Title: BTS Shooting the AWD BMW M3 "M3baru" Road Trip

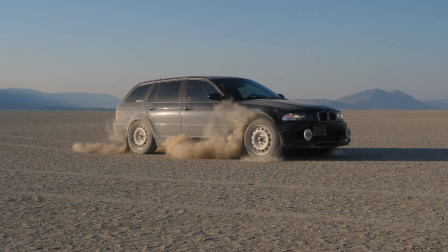This is a follow-up about the M3baru video I did last month. I had so much more footage and images, and I wanted to talk about what went into shooting that trip. This is sort of a behind the scenes with a few practical tips based on my own challenges that I encountered while shooting and editing. You already saw Daniel Sloan's perspective on the car and the trip, but I have to have the last word. In addition to making the video, I shot a ton of photos for a story on FCP Euro's website. So I was trying to simultaneously shoot photos and video footage for all 5 days. My goal was to really capture the car in a lot of different types of environments.
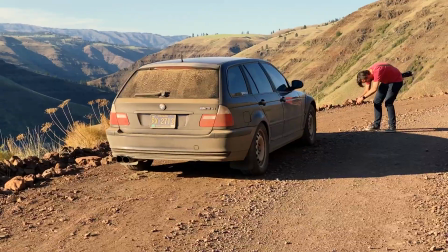I knew we'd be going to desert and forest and mountains, and in the end we decided to take a detour to the Oregon coast. I expressly did not want this to be a road trip story. I wanted it to be a story about the car, told in a variety of different settings,
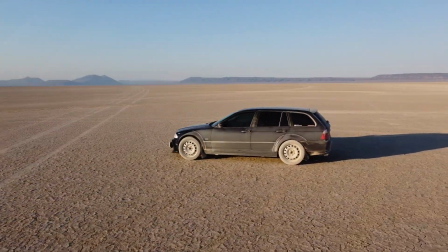to show that this car can handle anything and to give an indication of how this car is going to be used. Not all Safari-built cars stay on pavement, but some of them do, and I wanted to show as dramatically as possible that this car gets dirty.
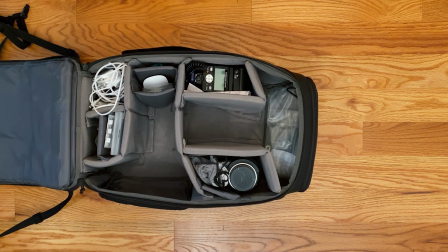I tried to pack really light, so instead of bringing 2 Nikon DSLRs like I usually do,
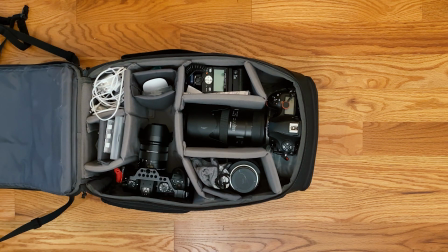I brought only one Nikon plus my Panasonic GH5 for shooting video, and a GoPro, and a drone.
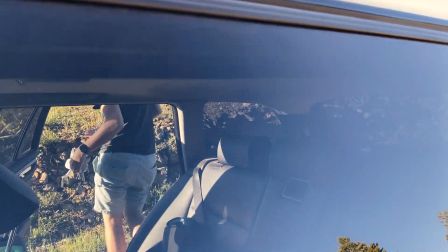Altogether, it's not a ton of gear, but it's a lot of moving pieces to keep up with and use and keep fully charged up. I immediately regretted not bringing the second DSLR. I love shooting with 2 cameras. It's definitely one of those if you have the means things, but it saves you from having to change lenses as much,
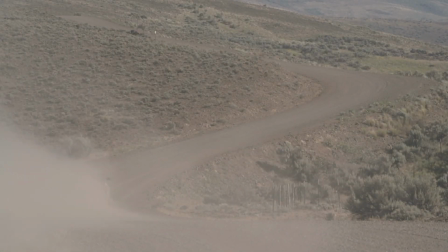which helps in dusty places, which is where we were almost exclusively on this trip. I mostly shot with the 70 to 200 millimeter for everything because I love how cars look through that lens, and since this was a car-centric feature, I was really focusing just on the car.
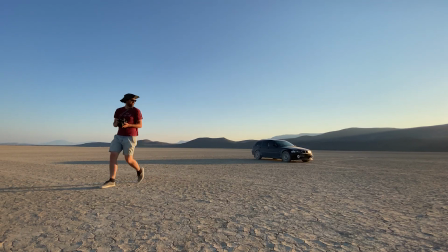But if I wanted more landscapes, I would have had to put on a wider lens a lot more frequently. Always make sure you have some air or cleaning tools for dust. Being out in the desert is tough on your gear.
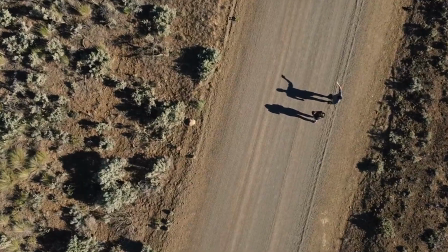I didn't realize that taking off and landing a drone from dirt roads can jam up the gimbal with dirt,
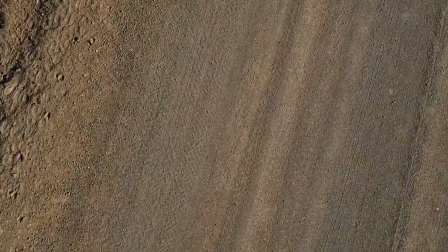so it was really helpful to have a brush and an air blaster and alcohol wipes.
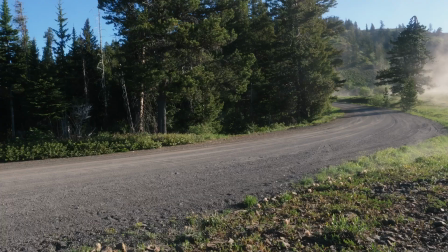This car is about action, so I knew I wanted to get a lot of panning and motion shots.
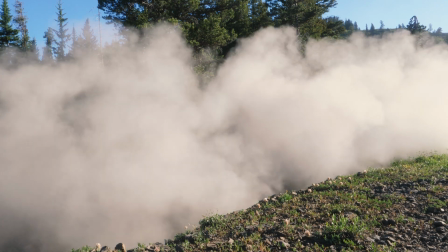I'll probably do a video about panning at another time, but for now,
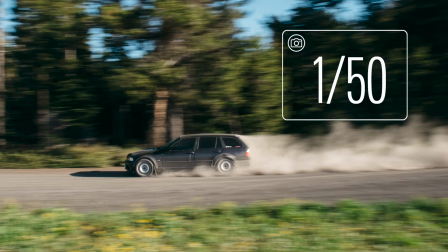the basic challenge is trying to find a balance between low shutter speed, which gives you dramatic blur, and a high shutter speed, which looks less dramatic, but you have a greater likelihood of a sharp photo.
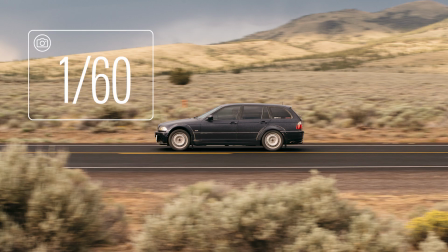Shoot a bunch of pictures, take a look, and if you have some sharp ones, then you can slow down the shutter and take a little bit more risk.
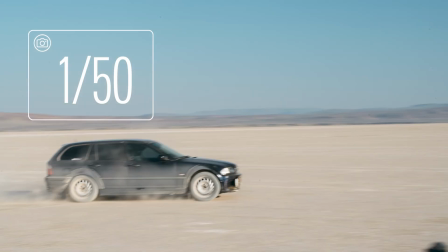If you look at what you have on the camera and none of them are sharp, you need to increase your shutter speed and sacrifice some motion blur just so you have some shots that are usable. Another complication with shooting panning shots of a car on a loose surface is that the back of the car is rotating in the slide. This makes it even harder because the car is moving on an axis in addition to moving past you, and the risk is that you'll do everything right to get a shot where something is sharp but it's the wrong thing.
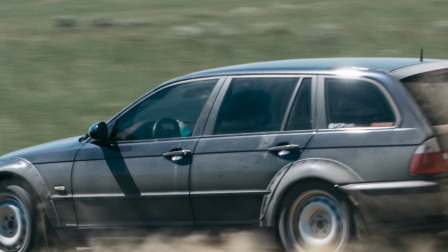Maybe it's a door handle is sharp but both the front and the rear are shaky. That's still a blurry shot. It's like a portrait of a person that's focused on something other than their eyes.
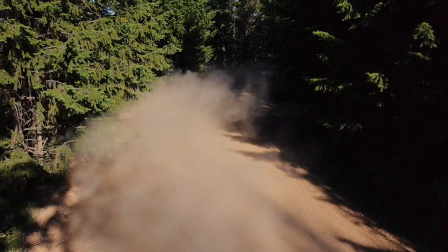Because this was on dirt, the car kicks up a cloud of dust, and that helps sell the sense of speed regardless of the shutter speed.
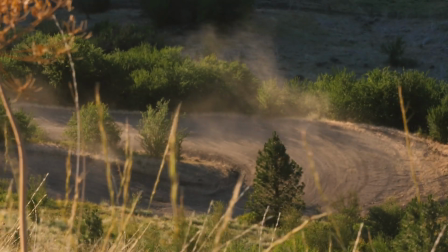So for this shot, I was looking down from the edge of a hill down into some switchbacks hundreds of feet below,
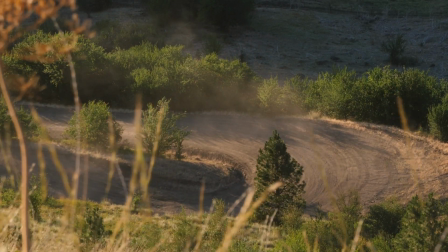and I pretty much only had one attempt at it because Daniel was going to drive back up after one corner.
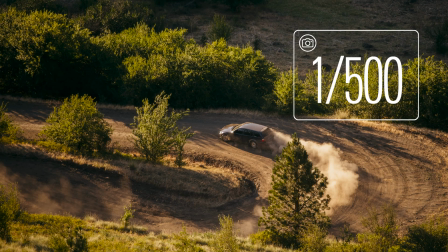So I shot at a high shutter speed. It still looks fast because of the dust, so that helped a lot.
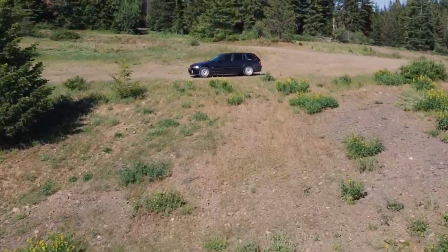The car was clean for half of the first day and then quickly became covered in dust for the rest of the trip.